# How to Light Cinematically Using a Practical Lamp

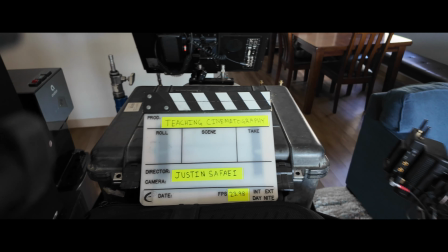0s
Welcome back to the channel. Today we're going to learn how to use a practical to motivate the lighting for our scene.
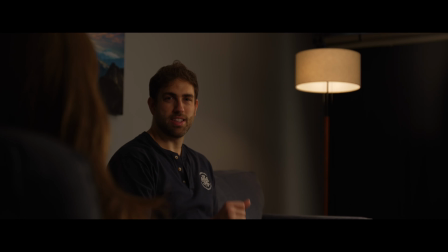4s
Stay tuned to find out how we go from this to this. We need to set up the camera and find our frame. This was my original framing so I could start shaping the light. Let's take away all the light we don't want and turn on the practical.
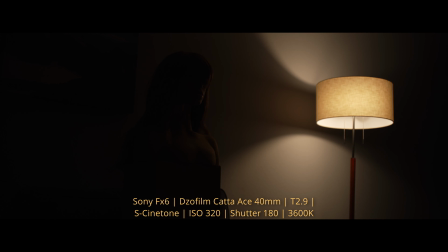19s
A practical is any light that's seen on camera. This is with just our lamp on. Now we need to add and wrap the light around the face.
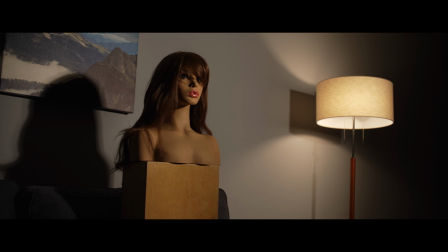30s
We're striking the Amaran 300C. So this is our key light without any modifiers. This light is very hard and it doesn't match the lamp or the scene at all.
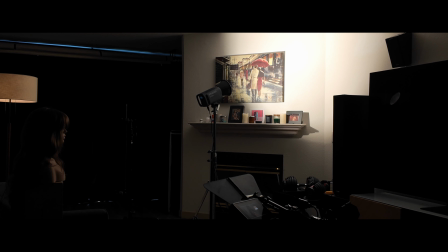39s
I bounce the light into the wall and ceiling to soften it. It's better but the shadows on the wall are distracting still.
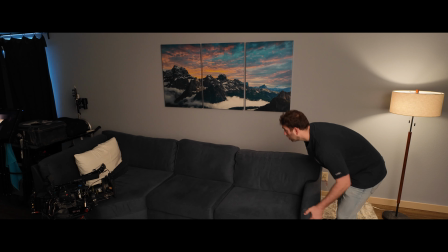46s
So first we had to move our set off the wall so that we didn't have to deal with the shadows kind of falling right on the wall and being distracting.
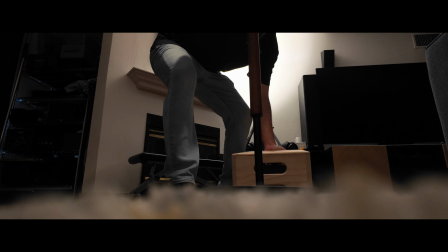52s
Of course now I had to reframe the shot and raise the lamp because it feels too low for this angle.
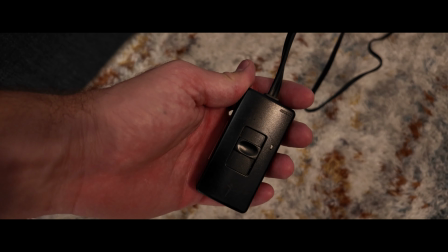60s
I always like to add dimmers to all my practicals so I can control the level of the light really easily. So when filming I like to go into a project knowing what my aperture is going to be that my target aperture that I want to shoot at so for this project I chose a t2.9 so now I need to raise the key light by stop to get it to a t2.0 which is one stop underexposed from where our lens is. Now we're at a 2 that's perfect.
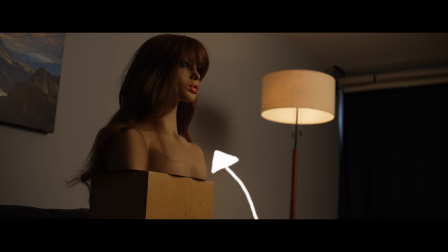84s
Now we need to control the spill of the light. I don't like seeing the shadow of the lamp on the wall. It's unnatural and it feels lit.
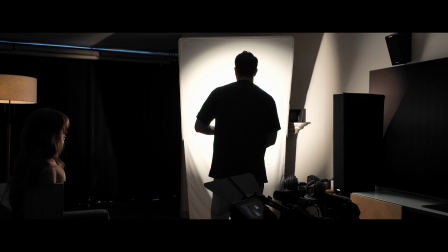90s
Instead of bouncing the light off the ceiling I decided to bounce the light into a 4x8 ultra bounce so I can better control the direction and spill of the light. It's better but the light feels too directional and still too much spill on the back wall.
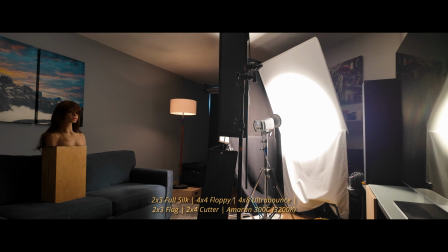102s
I ended up creating a book light and using a 2x3 silk and flags to soften and control the spill of my light. A big part of cinematography is problem-solving and making adjustments on the fly. I'm looking at this shot and and I really don't like it.
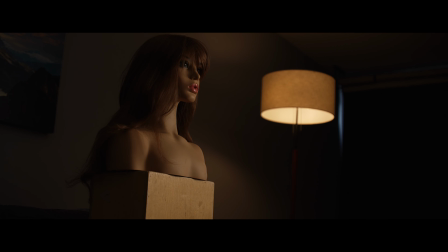114s
The location I'm working with is a boring wall with a dark corner. I wanted to add more depth, so I decided to move my camera for the third and final time to add some foreground into the image. I'm happy with the framing and lighting of our subject, but I don't like our background. It's too dark, there's no depth, there's no texture.
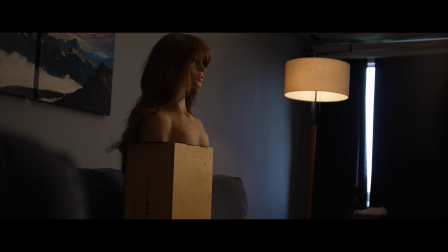130s
So first I tried to let some window light in, hoping that that would solve my issue, but it felt wrong and out of place for the mood and tone of the scene.
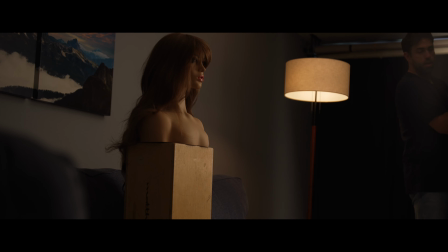137s
So instead, I opened up my flag and let a little key light spill onto the background. All right, everything's looking good now. So I sat down to run the scene and I realized at this point that when I turn to look at the other character A whole portion of my face
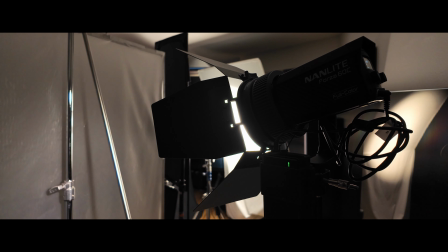149s
is in deep shadow too dark for what I want to see So I added the Nanlite Forza 60C through a 4x4 frame of full
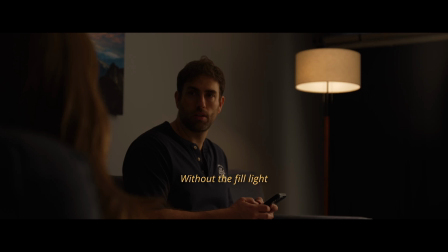155s
soft frost add some fill light without the fill light with the fill light
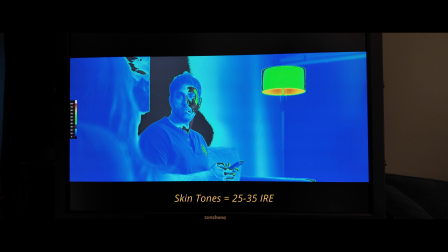161s
This is what false color look like on my Flanders DM240 the skin tones were at 25 to 35 IRE Okay, that's it. Let's take a look at the final scene
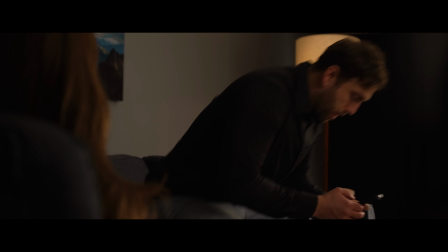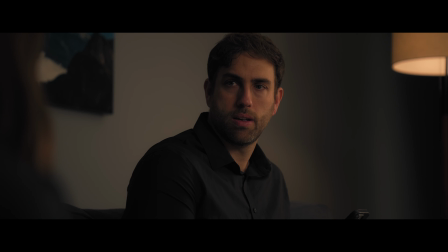174s Ash, do you know where mom is? I haven't seen her all week. I'm getting worried.
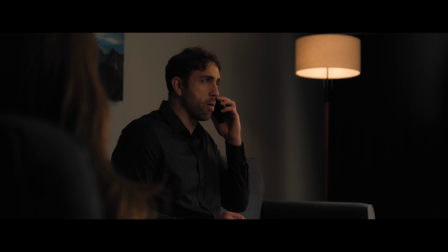181s I'd like to report a missing person.
Okay, that's it. Thanks for watching. Hope you guys enjoyed. If you're interested in any of the gear I use, I left Amazon affiliate links down below. Feel free to check it out. If you like this content and want to see more, hit the like and subscribe button and I'll catch you guys next time.